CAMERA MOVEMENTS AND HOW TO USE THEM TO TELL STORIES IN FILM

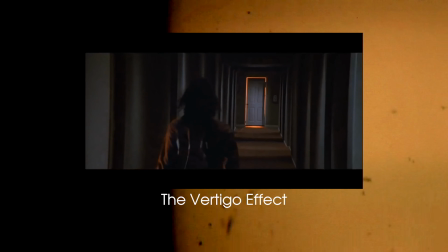240s
This creates something filmmakers call the vertigo effect, where the background seems to move away or towards the subject, which is usually something really unnatural and also really mesmerizing. This camera movement can be done 2 ways.
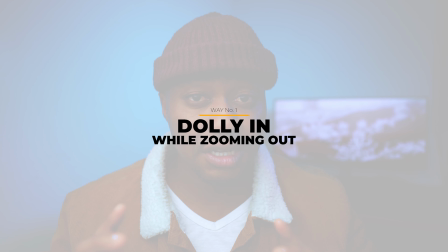257s
1, by dollying in, that is basically moving the camera physically forward while still zooming out at the same time.
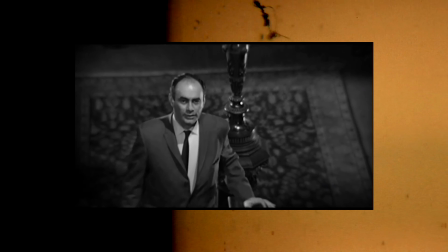264s
This causes the background to grow in size while still maintaining the scale of the subject.
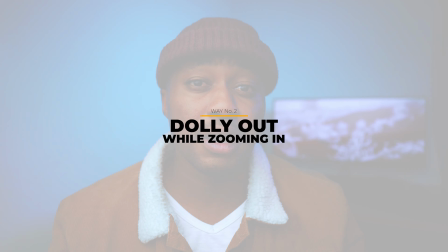270s
The second way to achieve this movement is by dollying out while zooming in.
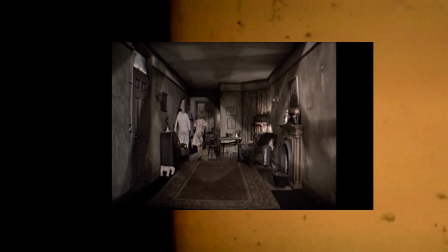275s
This causes the background to shrink while still looking like it is moving closer to the subject. You can use this camera movement to show internal or external conflict. The next camera movement, we have the camera roll.
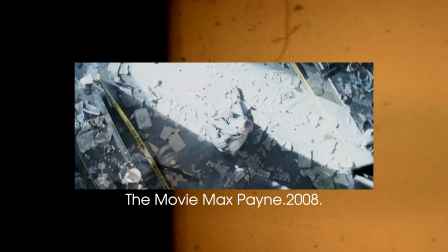291s
It's basically rotating the camera on its long axis while maintaining the direction of the lens.
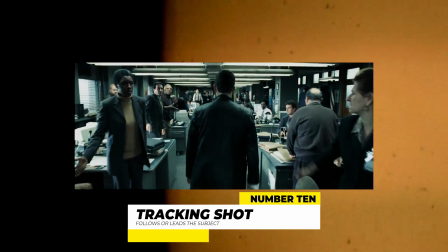296s
Next, we have the tracking shot. This is physically moving the camera following the subject. This camera movement normally follows the exact speed that the subject is moving with. We normally use this camera movement to heighten the audience's curiosity
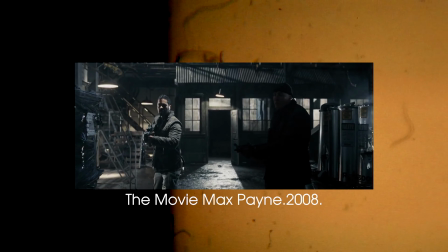313s
of where is this subject going and what is going to happen when he gets there. It basically builds tension in a scene. But tracking shots only follow or lead a subject.
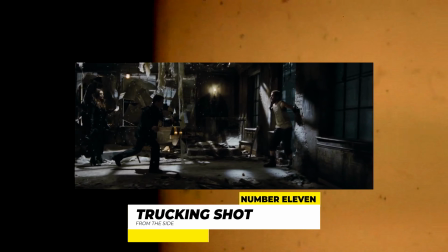325s
This is a nice segue to our next movement, the tracking shot. This is where the camera moves or follows the subject from the side. Next movement, we have the arc shot. This is basically where the camera moves or arcs or rotates around a subject.
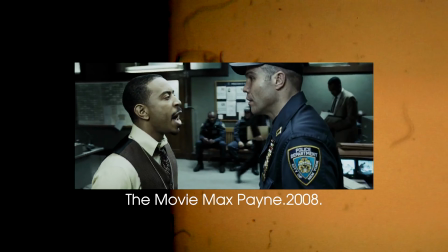342s
This camera movement keeps our eyes centered on the subject in moments where we show heroism.
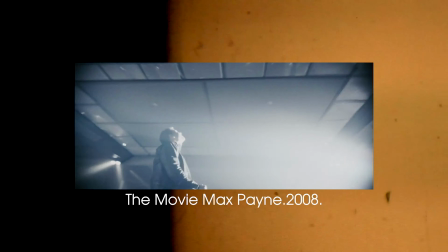349s
This arc shot shows panic and tension, and that is what the director intended to show.
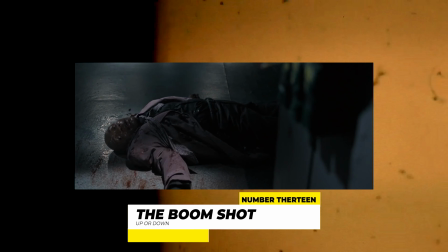355s
Next, we have the boom shot. This is basically where we move the camera up or down physically.
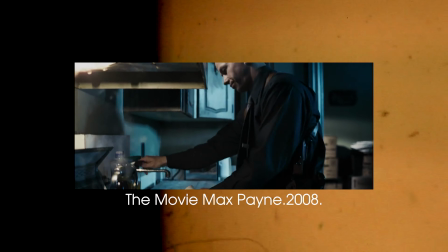361s
We mainly use this kind of movement to reveal a scene or show how vast or large that scene is. Next, we have the camera shake. This is basically where the camera moves all over the place, producing a documentary style scene.
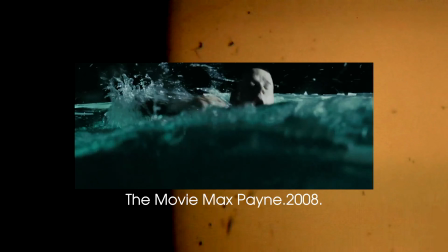377s
We can use this camera movement to show chaos in a scene, like in this shot. This camera movement is mostly achieved handheld, but in a controlled way.
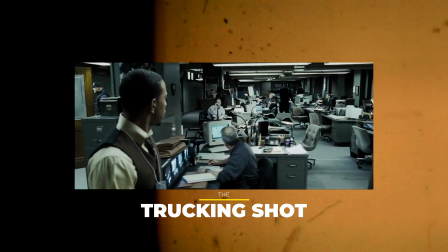389s
But remember, you can use different camera movements in a similar scene to make the
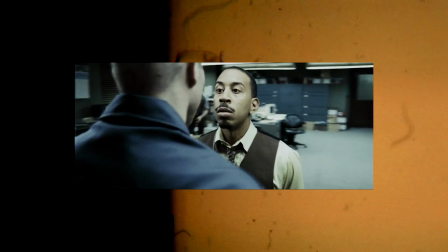395s
scene a little bit more dynamic and switch up the audience's emotion. So the choice is yours.
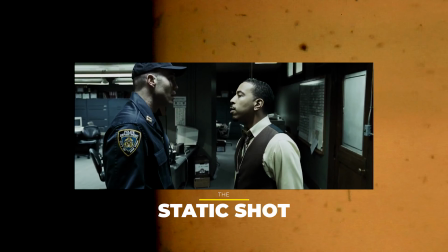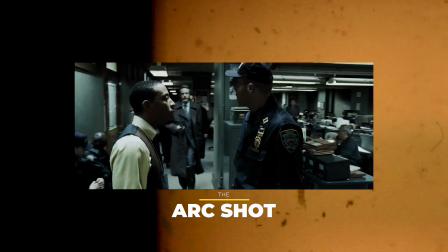That brings us to the end of today's video. I appreciate your audience. I appreciate your time. Please like, share, comment, and subscribe. And see you next time.